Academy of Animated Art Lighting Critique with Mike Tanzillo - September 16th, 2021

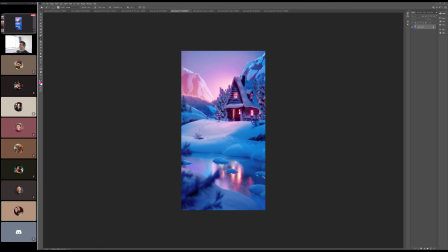1228s
Now I kind of want to see a series of image stills where it's like from here and then some flames and then more flames and people running. Catch it all on fire, burn it down. Dad just wants to watch the world burn. That's right.
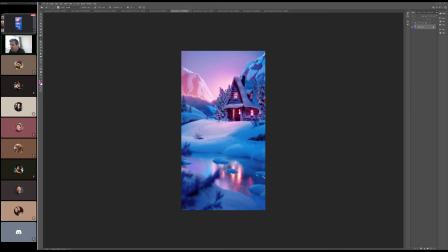1242s
But overall, I think this is looking really great. Does anybody else have any other thoughts other than let's pretend like we don't want to watch the world burn? Does anyone have any other thoughts? The only thing I would say is the red in the frozen stuff. There's too much of it. I don't think it would be reflecting that brightly from that angle onto the ice.
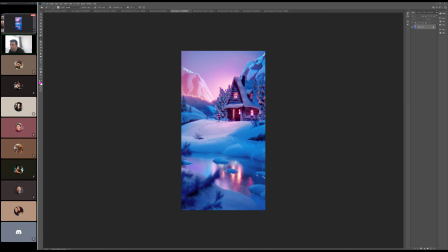1261s
Yeah, like it's interesting because like this color like matches what we're seeing up here, but then this one turns like more red. I think it's just too intense though. Yeah. I don't know. Yeah. I'll turn that down a bit.
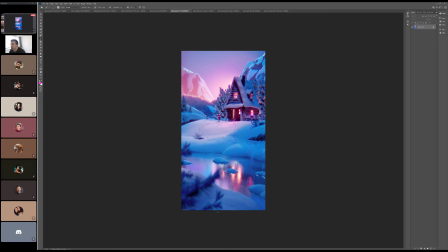1278s
Yeah, maybe just because there's a lot of depth of field here in the foreground, and maybe like 2 pixels of blur on the far background, just like a little bit. Try that. Good stuff, though. Man, it looks really good. All right, cool.
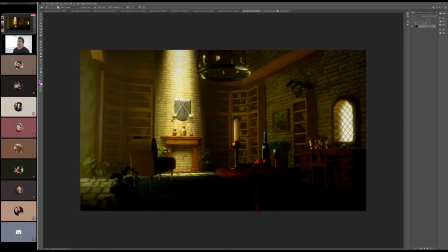1295s
So cats, we looked at yours there. All right, Mercy. And then Abishek will check for yours. All right, Mercy. So we've got the lovely library set. Bricks coming down there.
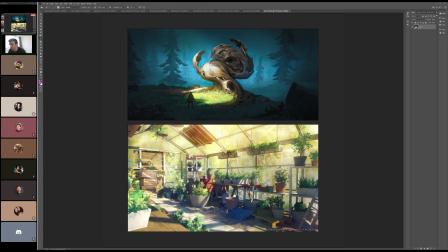1312s
Yeah, this is really, really, really beautiful reference images. Just like this soft, warm light.
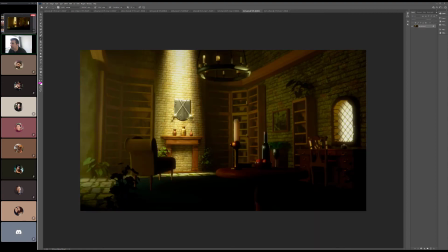1319s
There's the more shadow shape in this one, more direct light, but just like loving all of the softness in both of these. You're definitely starting to get that in this region. It's looking really good. The darkness of the shadows in here kind of breaks that feeling a little bit.
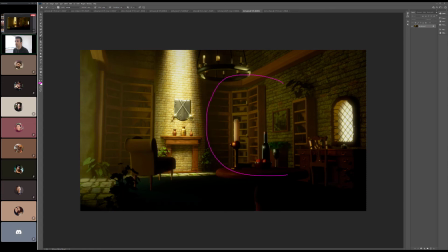1339s
So I like kind of what we're seeing over here. It's a little bit flat, but I like that value. And I think that we can incorporate some of the because this is a strong light bouncing down, and I would imagine that some of this would kind of like really kind of bounce around the room a little bit and fill that in a bit more.
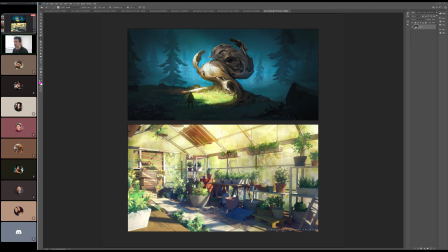1358s
Not quite to the degree of the greenhouse here, but you can see it here in this. So we've got light coming down and striking in here. Like there's a lot of value kind of shooting out from inside of there to really soften the scene. And we're only seeing true blacks in a couple of parts.
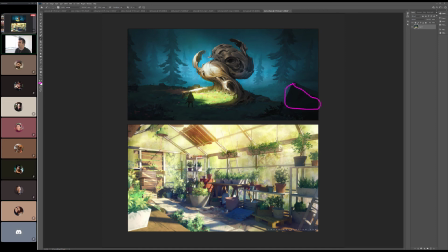1377s
And even here it's got a little bit of value, like right there, and then like right down here in the most immediate of the foreground.
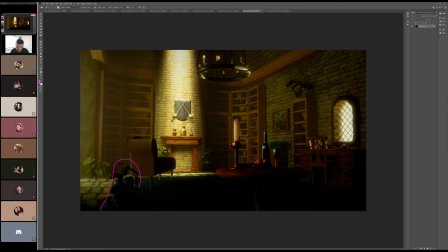1384s
So I think it would be fine if like this plant and maybe something kind of over here got this level of darkness, but to have a large swath of it really visually makes an image feel heavy and really grounded. I love the light coming down from the top.
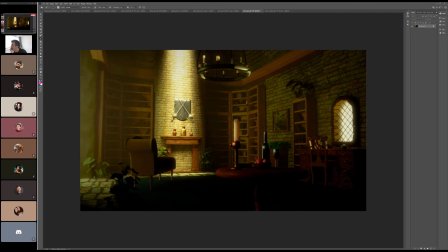1406s
Let's see. Hey, Mike. Yeah. Oh, I'm just the specular reflections on the candle and the wine bottle. Are those coming from the wrong angle, or is it just because it looks like light's coming from screen left, but we don't see any light?
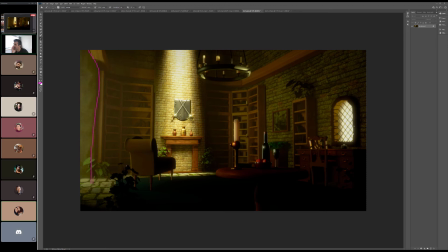1424s
There's I'm confused. There's like a little bit of something coming in here. Yeah, no, totally. There's a little bit of something coming in here, but yeah. Because if you look at the chandelier, it's not getting, but yeah. You're right. I'm confused. Like that. Yeah. There's light coming. Yeah, that's a really good point.
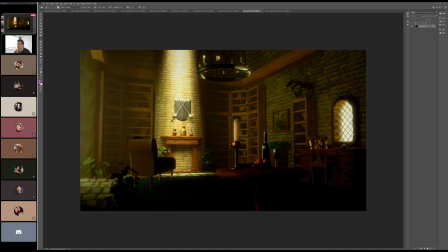1441s
I actually added a light on the screen left just to lift the table a little because I thought it was getting pretty dark. But that's a really good point. Mm-hmm. Yeah, totally. The other thing I was thinking too was that overall the color I think might be it's a little yellow green,
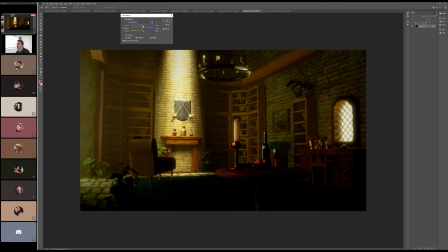1458s
and so what I would push it a little bit more red value in there, maybe a little more of this magenta too, like something more like this to kind of give it a little bit more warmth.